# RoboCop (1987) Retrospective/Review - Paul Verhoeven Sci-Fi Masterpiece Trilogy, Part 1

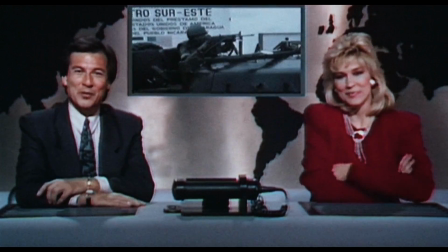(16:24)
The way the news anchors casually switch from smiling through fluff stories to reporting on shocking tragedies is darkly funny,
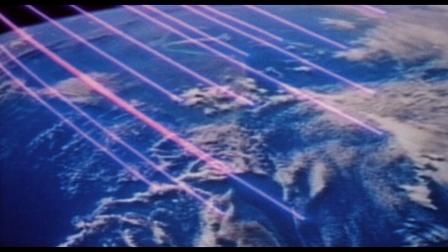(16:31)
but also illustrates how emotionally draining the news can be, especially today thanks to social media feeds.
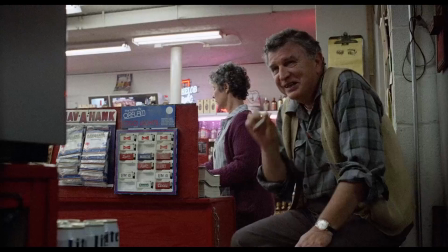(16:38)
That kind of absurd humour with a point is peppered throughout the movie, and is something even more overt in the director's cut.
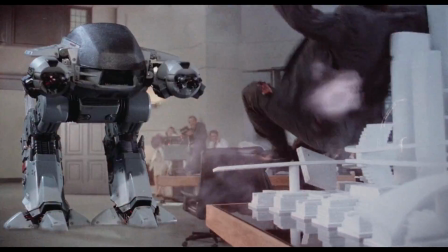(16:45)
Paul Verhoeven movies are known for their extreme violence, and the gore in his preferred version of the film is so over the top it ends up being funny.
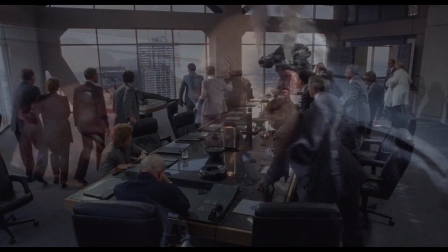(16:53) Somebody want to call a goddamn paramedic?
This is also what makes the villains so entertaining.
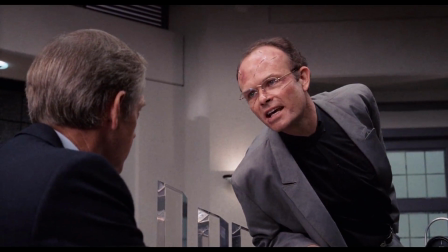(16:58)
Kurtwood Smith and Ronnie Cox are clearly having an absolute blast playing these characters.
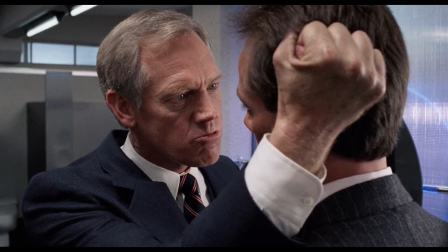(17:03)
They are just so irredeemably evil without a shred of decency between them.
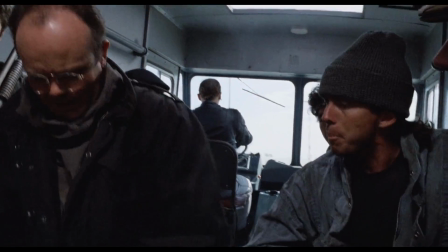(17:08)
Kurtwood Smith gets so much great dialogue to work with and injects Boddicker with great physical energy.
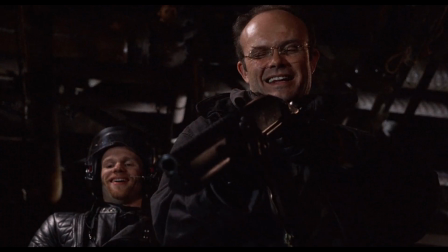(17:14)
His performance is so humorous that it makes his acts of violence all the more shocking.
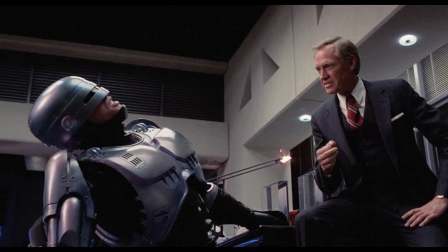(17:19)
It's honestly impressive Dick Jones isn't upstaged by Boddicker, but Ronnie Cox comfortably holds his own and is made just as memorable.
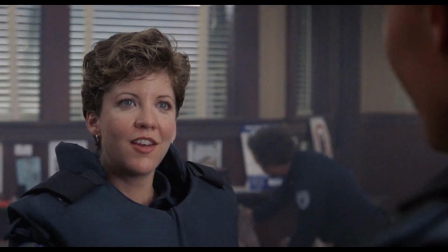(17:27)
Peter Weller and Nancy Allen by comparison are much more understated, but just as strong.
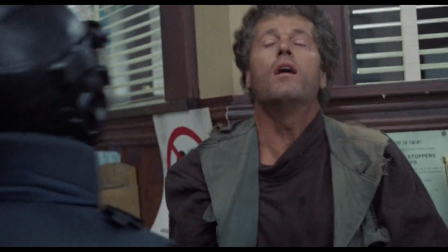(17:32)
Lewis honestly should have gotten more screen time in my opinion. Allen handles the action sequences well and instills Lewis with a lot of charm and humour.
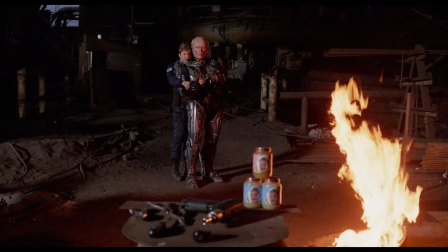(17:40)
At the same time, she isn't jaded or cynical in any way and forms a real friendship with Murphy, which feels genuine and earned.
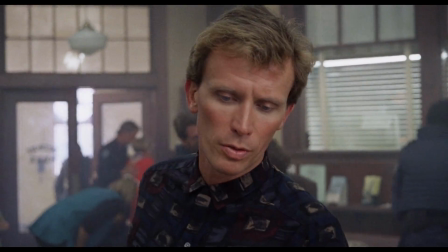(17:48)
We don't get much time with Murphy himself before he's brutally gunned down,
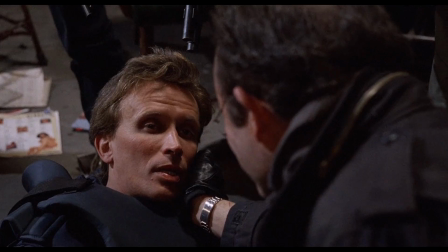(17:51)
but his performance is still very endearing and makes us really care for him as a character before he's killed off.
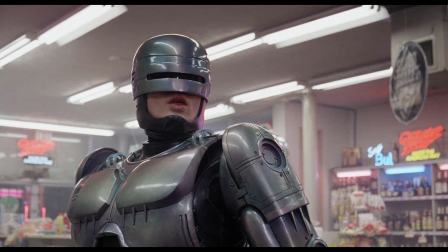(17:57)
As RoboCop, Weller's physical performance is outstanding.
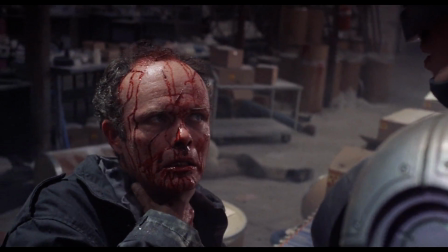(18:00)
Not a lot of actors can work with just their chin, but Weller succeeds in communicating a wide range of emotions through his body alone.
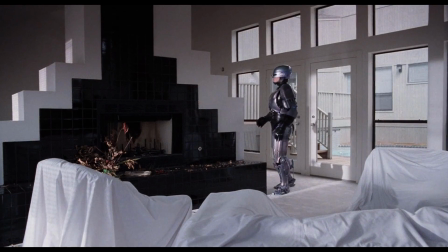(18:08)
Among the various themes touched on in the story, it's Murphy's personal journey which remains the most fascinating part in my view.
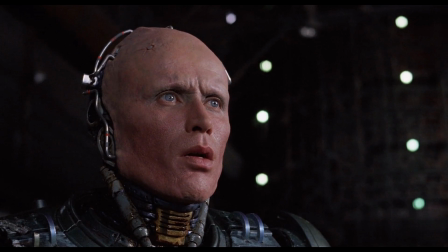(18:15) I can feel them.
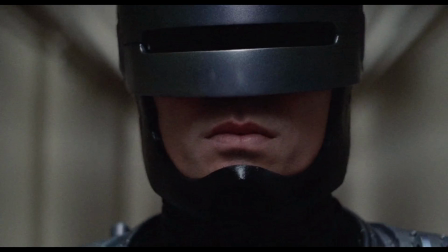(18:21) But I can't remember them.
Murphy's death, rebirth, and fight to reclaim his identity can be read in many interesting ways.
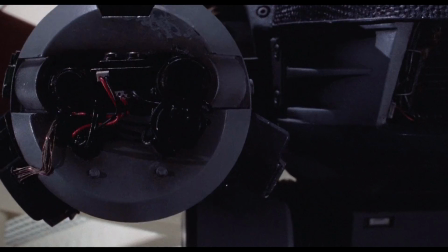(18:29)
Firstly, there's the theme of a human being fighting back against the soulless, inhumane attitudes of corporatism. There's also some deliberate Jesus imagery, with Paul Verhoeven even referring to the character as an American Jesus.
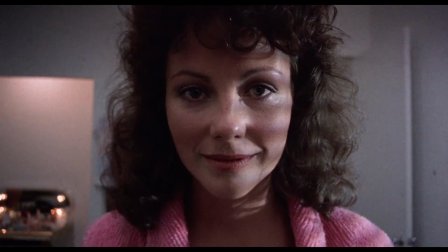(18:41)
More recently, however, there have been some compelling feminist and trans readings of the characters which I would highly recommend checking out if you're unfamiliar.
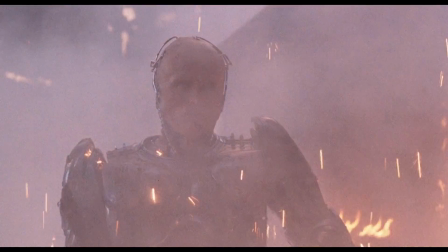(18:49)
Essentially, RoboCop is a movie with layers, and thanks to Verhoeven's direction and Miner and Neumeier's great script,
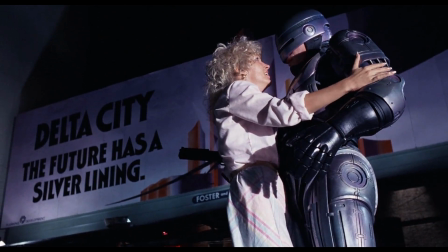(18:56)
the dialogue, world-building and cinematic grammar of RoboCop remains rich and engrossing well over 30 years later.
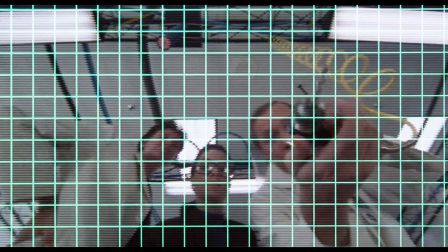(19:03)
Knowing about the chaotic and stressful shoot is surprising because the end result feels like a film where everyone was on the same page and gave it their all.
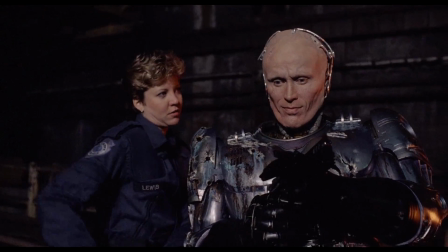(19:11)
It's not only kick-ass, it's also moving, intriguing, provocative, and ultimately very inspiring.
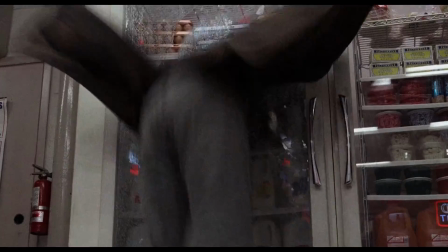(19:18)
Because even after so many rewatches, I never get tired of the explosions,
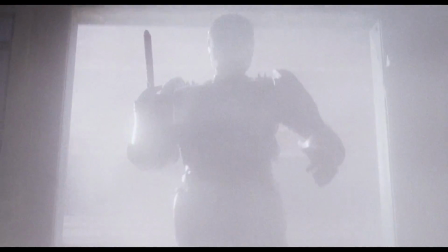(19:22)
and I never run out of new discoveries whenever I return to RoboCop. While many industry experts balked at such a silly-sounding title as RoboCop,
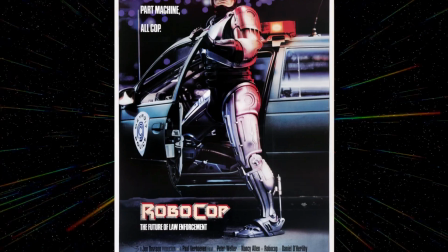(19:38)
Orion Pictures knew they had a hit on their hands, and to show confidence, held a number of pre-release screenings which began to generate a positive buzz around the film.
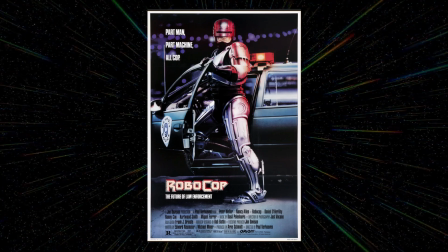(19:47)
Upon release, it exceeded box office expectations,
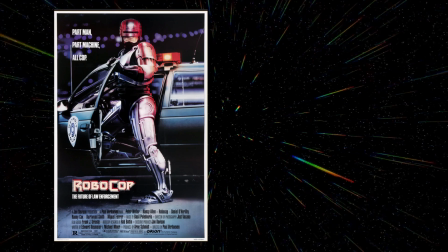(19:50)
debuting at number 1 and remaining in the top 5 even after bigger movies like The Lost Boys and The Living Daylights were released.
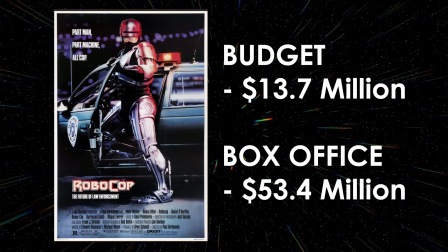(19:57)
In the end, RoboCop grossed over $50 million against its $13 million budget.
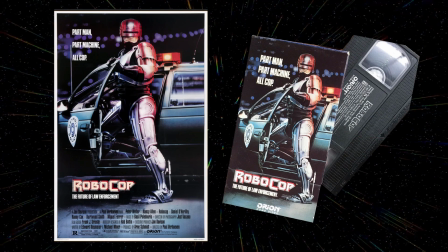(20:03)
It was a surprise success at the box office, but made its real killing on home video as positive word of mouth continued to spread.
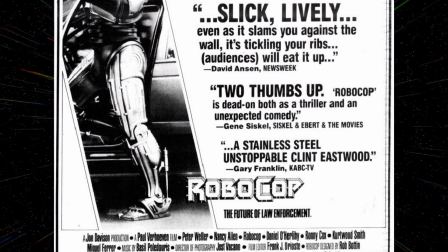(20:10)
Critics also praised the film, finding it to have a far richer narrative than many at first assumed.
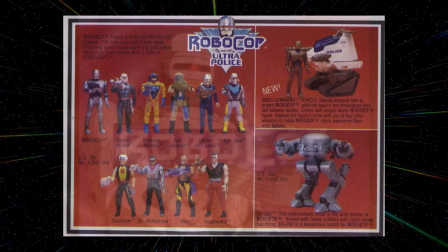(20:16)
Despite its violent content, the merchandising of the film proved to be incredibly popular with children, leading to a successful toy line and eventually a TV show.
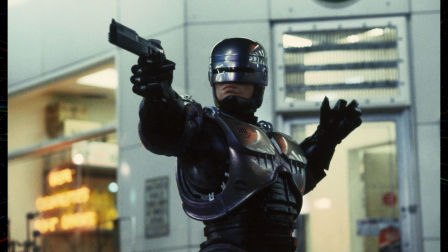(20:24)
Today, RoboCop is lauded as one of the best science fiction films ever made,
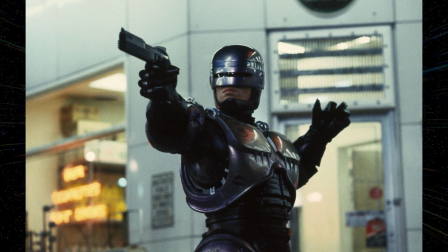(20:29)
with its themes still undergoing re-examination and reappraisal to this day.